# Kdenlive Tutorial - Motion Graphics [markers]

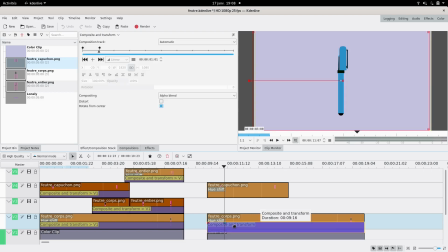And I want it to move at the same time, so I'm just gonna copy this to the cap after. I know I want it on top because I'm gonna change the body afterwards, the main part of the pen.
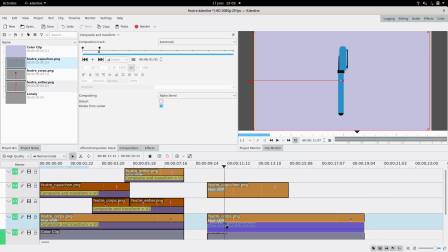So I left an empty track. So yeah, it's coming to the center and then it's gonna open. So actually from here it's gonna be different between the two, so I can just copy and paste this composite and transform.
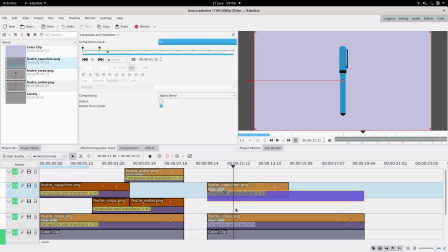Make sure that it is on V1, the color clip, so that they don't move relatively to each other. So right now we have both moving together. We are gonna actually add another little keyframe here
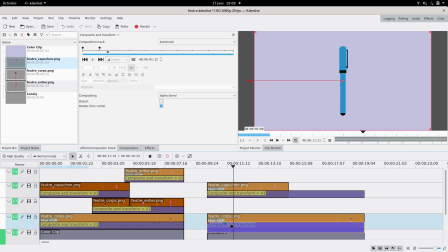to make sure like we have a little stop before opening the pen. But right now you can see if I open it, there won't be much space left, so I'm gonna actually change also the size here.
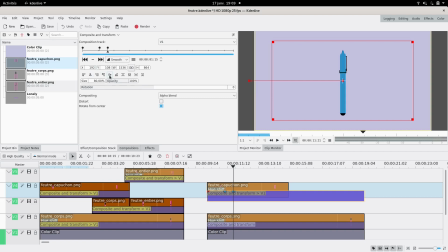I'm gonna go to like 80% maybe and keep it centered. And same for the other composite and transform, 80%. Perfect. So right now we have a pen coming in and de-zooming a little.
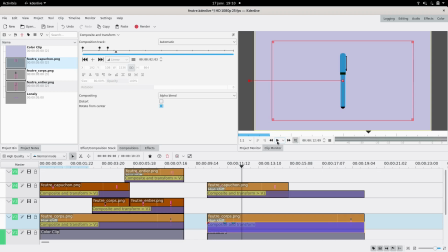It's moving a bit because of the smooth keyframes. I like it like this. You can choose to something else. I'm actually gonna still maybe change this one to linear to make sure that I don't have any problems with the next keyframe,
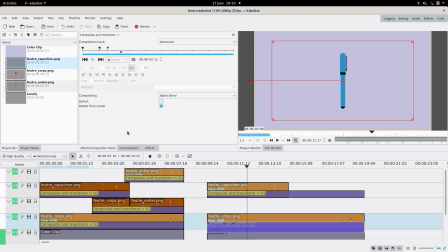which is gonna be the opening. It's gonna take, I don't know, a bit longer. So the bottom part is gonna be down. It's gonna go down like this, while the top part is gonna go up like this.
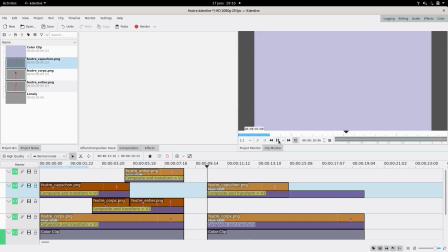I just realized that in my first animation, it changed because it wasn't the right color. So I'm gonna change the color of the cap and I'm gonna put it to, I don't know, a different blue.
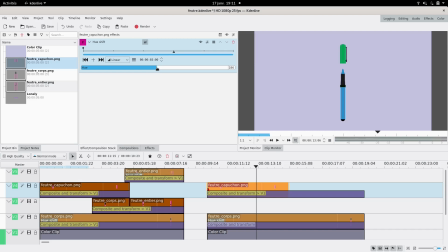We need to see it's different, like a green. Green is different from blue, it's great. And then we're gonna have a new
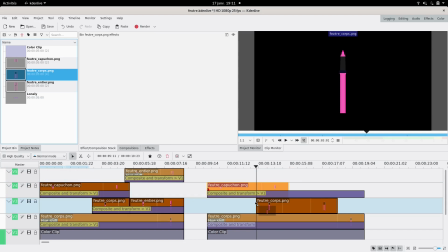body come in. So somewhere on here, once it's open.
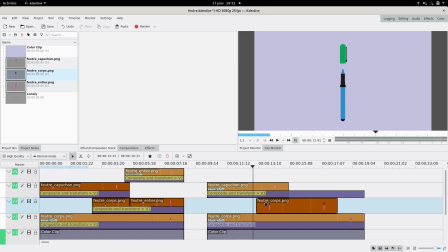So yeah, up, open. So yeah, it's gonna come in here. It's gonna be the same color as the cap, so green. I can just drag it here. And now we can see it's here. So same, add composite and transform.
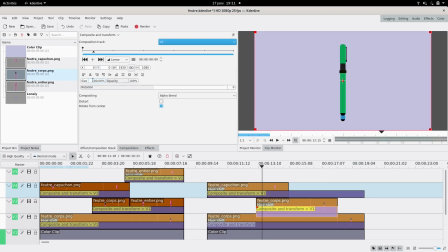To track one with 80% to make it the same size as the other one. And I'm gonna check the position of this one. Actually, it doesn't really matter. So I'm just gonna put it in a place where, yeah.
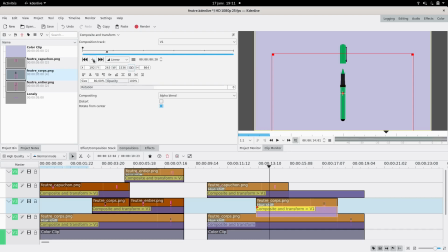Pretty much the same place. So this is the final position of this marker body. At the first position, it's gonna be like to the left, higher, and it's also gonna have an angle in the other direction,
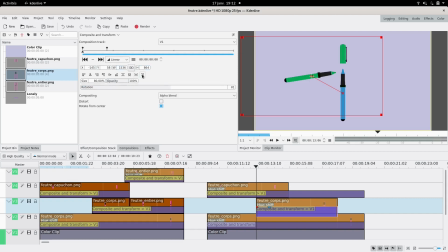like this, so it can come and like kick it up, kick it in the butt, you know. So higher, more to the right, left, and even more here. Okay, so right now if you look at it, it's gonna be very awkward.
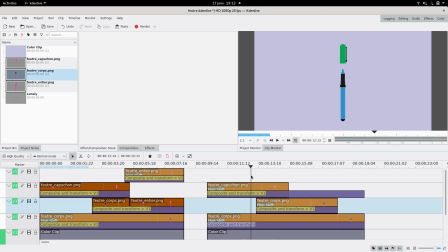Yeah, I want it to come and like go into the body of the other one. So I'm gonna add some keyframes. So one in the middle here, which is gonna be like here, and a little less turned so it can like kick it.
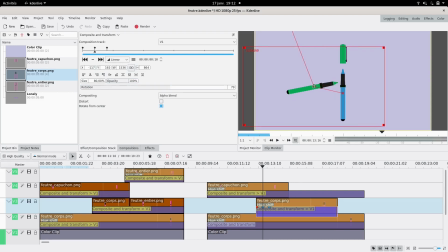Maybe at the top, so yeah, like this.